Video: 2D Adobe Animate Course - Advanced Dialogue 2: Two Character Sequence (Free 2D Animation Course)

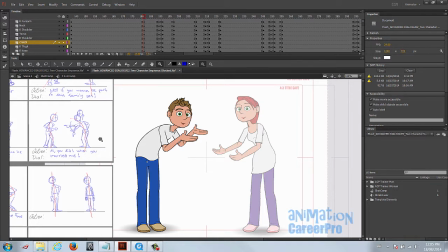[20:41]
Just, you know, come up with it in your own mind. Like, plan your own poses. And I saw Shrek 2 years ago, and I haven't watched it since. And I actually forget exactly the poses that they actually get into in the movie. But I don't care. I didn't look at it. This is just a good line of dialogue where they're reacting off each other.
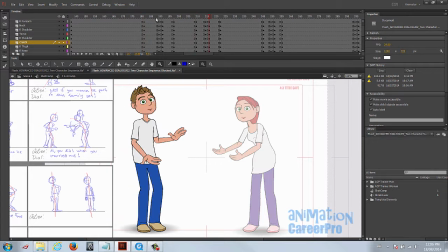[20:59]
So I don't know if he actually slaps his head there, but there's a sound effect that he could be putting his foot into the ground or something. I don't know. But the sound effect worked out for the head smack. Alright, so he goes into this pose over 2 frames from here to here.
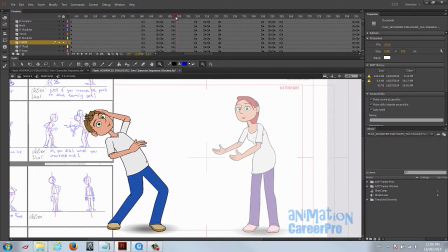[21:11]
It's quick, so we gave that a cushion. So we just cushioned from here to here. It's just a little cushion. That's over looks like about 6 frames there. Okay, so we held him, and then we cushioned into the next pose. So there's our cushion right here.
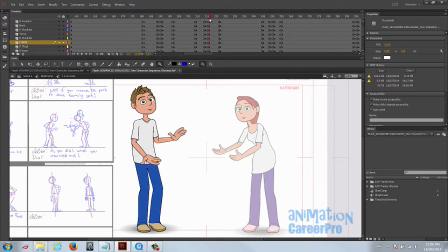[21:26]
And then over 2 frames, he goes to this. And there's a bit of a cushion as well. So you can say that's a cushion, but 1, 2, 3, 4, 5, and then 6.
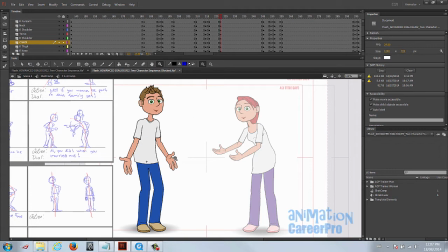[21:38]
So over 6 frames, he goes from here to here. So that is a bit of a cushion. I mean, these arms can go down a little bit more, so they're closer to this pose.
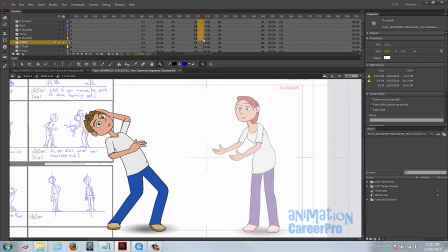[21:48]
But we cushioned on either side of this. You can see this long cushion and this long cushion, and then the pose goes from here to here.
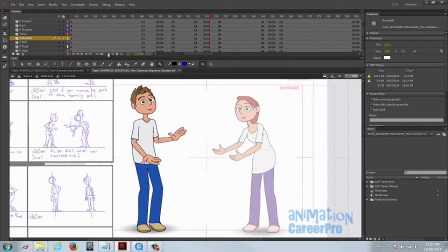[21:57]
And that's where he moves the farthest distance, and that's why we do it in 2 frames, just so it's quick. And there won't be a lot of fixing to do in the middle here.
And who says I want to be part of this family?
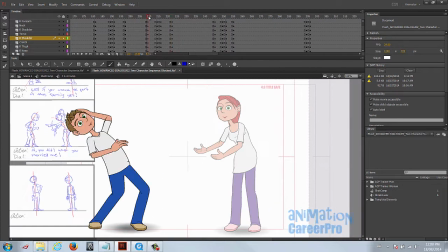[22:09]
And you can see the S-curve in his pose here.
And who says I want to be part of this family?
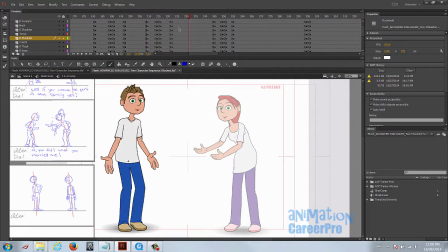[22:14]
So this is so he goes into this pose. This is his main pose now for this section of the dialogue. And on family, he's just going to accent a little bit. We want to do that. It's nice. We don't want to put him into another major pose because then he's overacting and changing position too much.
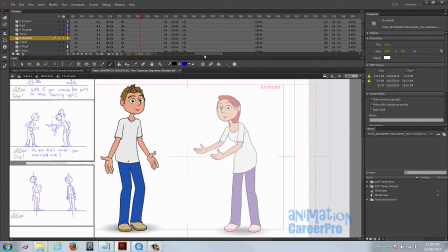[22:29]
But the accent is nice on the A in family.
To be part of this family?
So we actually gave him a bit of an antic and an overshoot. This whole section is a long time. That's a long time for him to hold and not move at all. So we just gave him a little bit of an accent on his head.
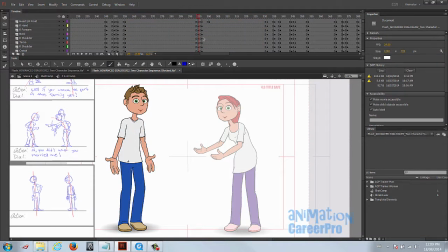[22:47]
Of course, you can see we keyed the entire body. But here, I just accent. You can see this little key here. That's just a cushion for this head movement. So as he moves his head a little bit, we just blink his eyes as he's listening, just to keep him alive.
You did when you married me?
Well, there's some Okay, so the next move.
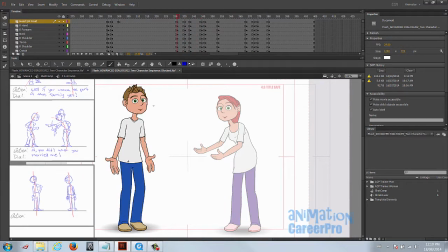[23:08]
Okay, so this one's basically following the same formula that we've been going with. We set a row of keyframes so he sticks, and this is the second row here is just a cushion. So we go from here to here is just a cushion. And then this is a main pose.
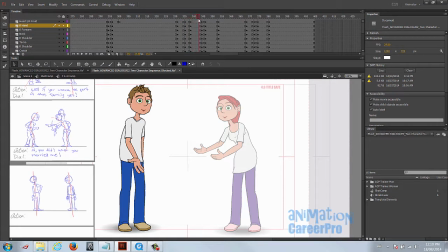[23:24]
And we give him about 6 or 7 frames here and he cushions again. This is the main pose on well. And he gets into that pose right on the E in well. So he slows into this and then he quickly pops into this pose. So this acts as a cushion and it also acts as an anticipation as well.
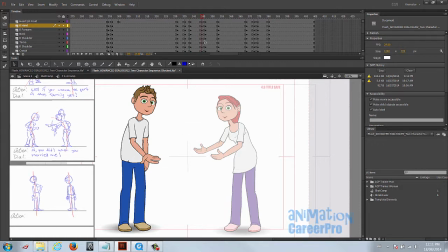[23:44]
So it's kind of a cushion into an anticipation pose and then quickly...
Well, there's some fine print for you.
Right on the E in theirs. And then we settle him over 7 frames he settles.
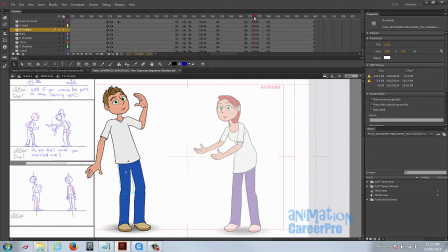[23:59]
Okay, and then we just set a key for him to stick. Anticipate back a little bit, and then 2 frames to get him into this pose. And then we cushioned, I think. Yeah, and then a cushion.
Well, there's some fine print for you.
Alright, so that's pretty much our run through of the 2-character sequence. You guys have fun with it. Again, you can use your own dialogue.
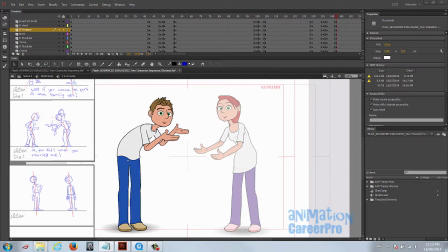[24:19]
You can even use your own characters. Again, the most important thing here is your timing and your posing on the most emphasized words of the dialogue, and then right on the vowels of the most emphasized words of the dialogue. And mix it up a little bit. You know, go into main poses, give them a little accent on another vowel, and don't overpose your character.
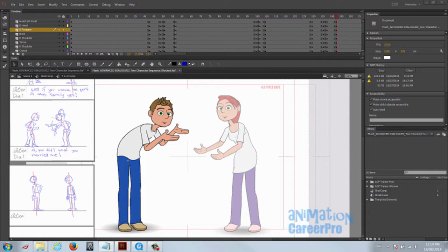[24:39]
Stay away from cliche poses. Remember not to have your character hold for too long. You can give them a little accent and a blink.